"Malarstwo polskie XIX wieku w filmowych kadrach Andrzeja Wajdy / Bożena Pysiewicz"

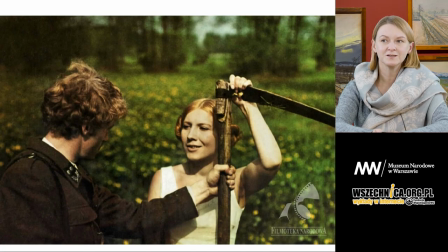[44:37]
Ten motyw śmierci, motyw kobiety, która trzyma kosę, widzimy powracający, pojawiający się kilkakrotnie w filmie Brzezina. Możemy powiedzieć, że to jest specyficzny erotyzm z kosą, czyli
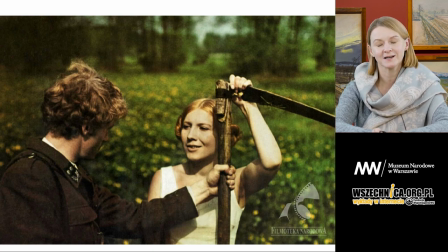[44:57]
niejako kontrast młodego, pięknego, często nagiego ciała kobiety, która trzyma kosę, narzędzie śmierci. Więc to pojmowanie, to ujęcie tego tematu przez Jacka Malczewskiego
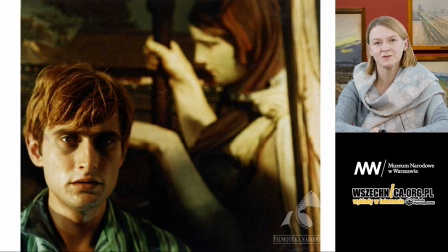[45:17]
pokazuje, że śmierć jest niejako odrodzeniem, jest nadzieją, jest przejściem do nowego życia, jest taką próbą właśnie odnalezienia się w tym nowym życiu.
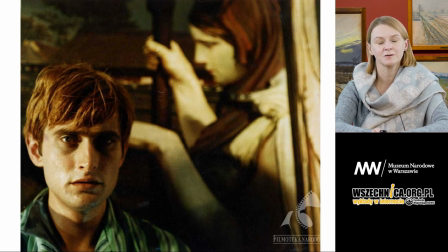[45:33]
I w filmie Brzezina ten motyw kobiety z kosą, te nawiązania do Jacka Malczewskiego pojawiają się w scenach, kiedy grająca Malinę Emilia Krakowska na łące, na kwitnącej wiosennej łące
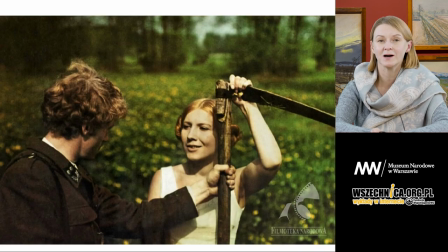[45:52]
pojawia się wsparta, zamyślona, zatrzymana niejako w tym momencie, oparta o kosę i podchodzi do niej Stanisław. To on jakby jest tą osobą pełną życia, wigoru.
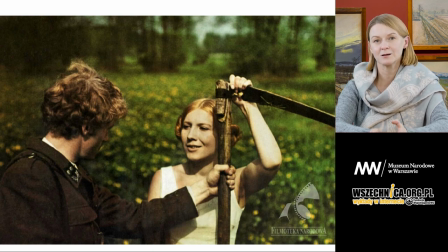[46:09]
Natomiast właśnie Malina gdzieś jest utożsamiona z tym bogiem śmierci, z Thanatosem.
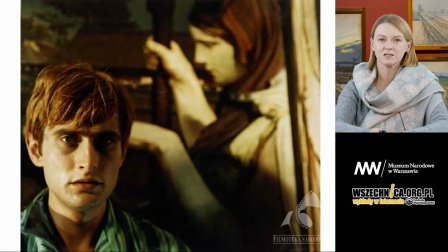[46:17]
Ale te kadry, te nawiązania do Malczewskiego w Brzezinie pojawiają się również jako dzieło w kadrze. Tutaj obraz za bohaterem, za Bolesławem, śmiertelnie chorym, umierającym bratem Stanisława.
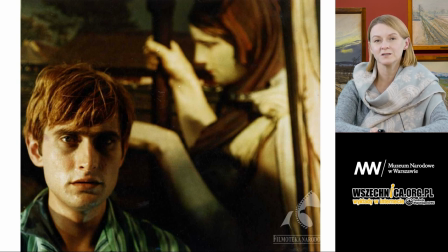[46:37]
Ten kadr, ten obraz kobiety, która na obrazie Malczewskiego zamyka oczy klęczącemu starcowi, zabiera go na drugą stronę życia, zabiera go z tego świata.
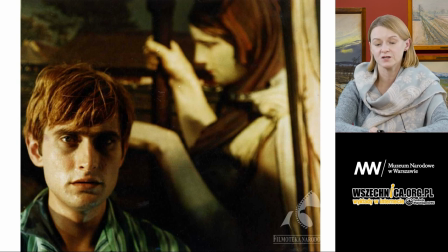[46:53]
Wiemy, że jest to dopowiedzenie treści filmu, wiemy, co wydarzy się dalej. Więc tutaj Andrzej Wajda wykorzystuje w taki bardzo aktywny sposób cytaty z malarstwa Jacka Malczewskiego.
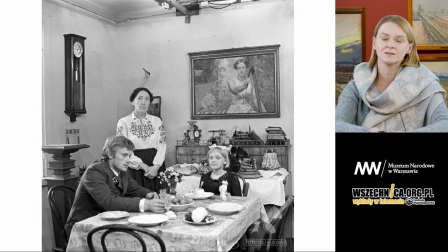[47:08]
I ten obraz Malczewskiego, właśnie Thanatosa, kobiety na tle wiosennego ogrodu, wiosennego pejzażu z kosą, znajduje się również w jadalni głównych bohaterów.
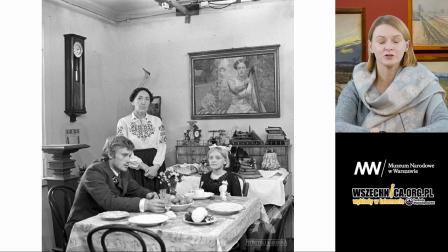[47:23]
Oni, spędzając chwilę przy posiłkach, też patrzą na ten obraz. Ta śmierć cały czas im towarzyszy. Ten splot między miłością, śmiercią, życiem,
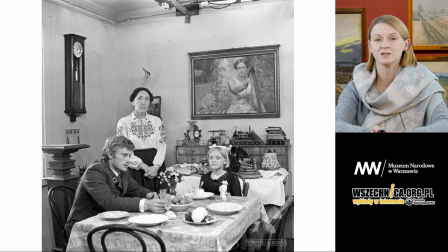[47:38]
młodością i umieraniem cały czas jest tutaj obecny w opowiadaniu Iwaszkiewicza w ekranizacji Wajdy i oczywiście w tych odniesieniach do malarstwa Jacka Malczewskiego.
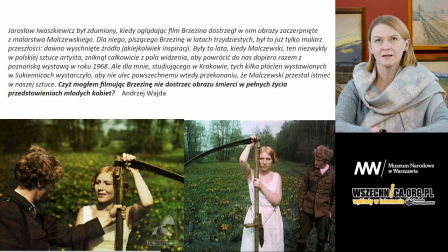[47:56]
Andrzej Wajda mówił, że to właśnie to myślenie, ten sposób ukazywania przez Jacka Malczewskiego tematu śmierci szczególnie go zainspirował. Natomiast sam Jarosław Iwaszkiewicz mówił, że był zdumiony tym połączeniem.
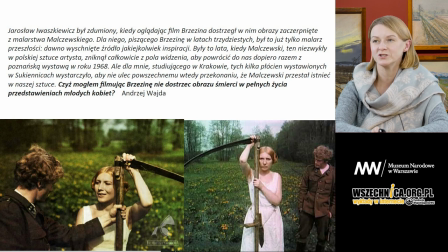[48:16]
Jarosław Iwaszkiewicz był zdumiony, kiedy oglądając film Brzezina, dostrzegał w nim obrazy zaczerpnięte z malarstwa Malczewskiego. Dla niego, piszącego Brzezinę w latach 30., był to już tylko malarz przeszłości, dawno wyschnięte źródło jakichkolwiek inspiracji.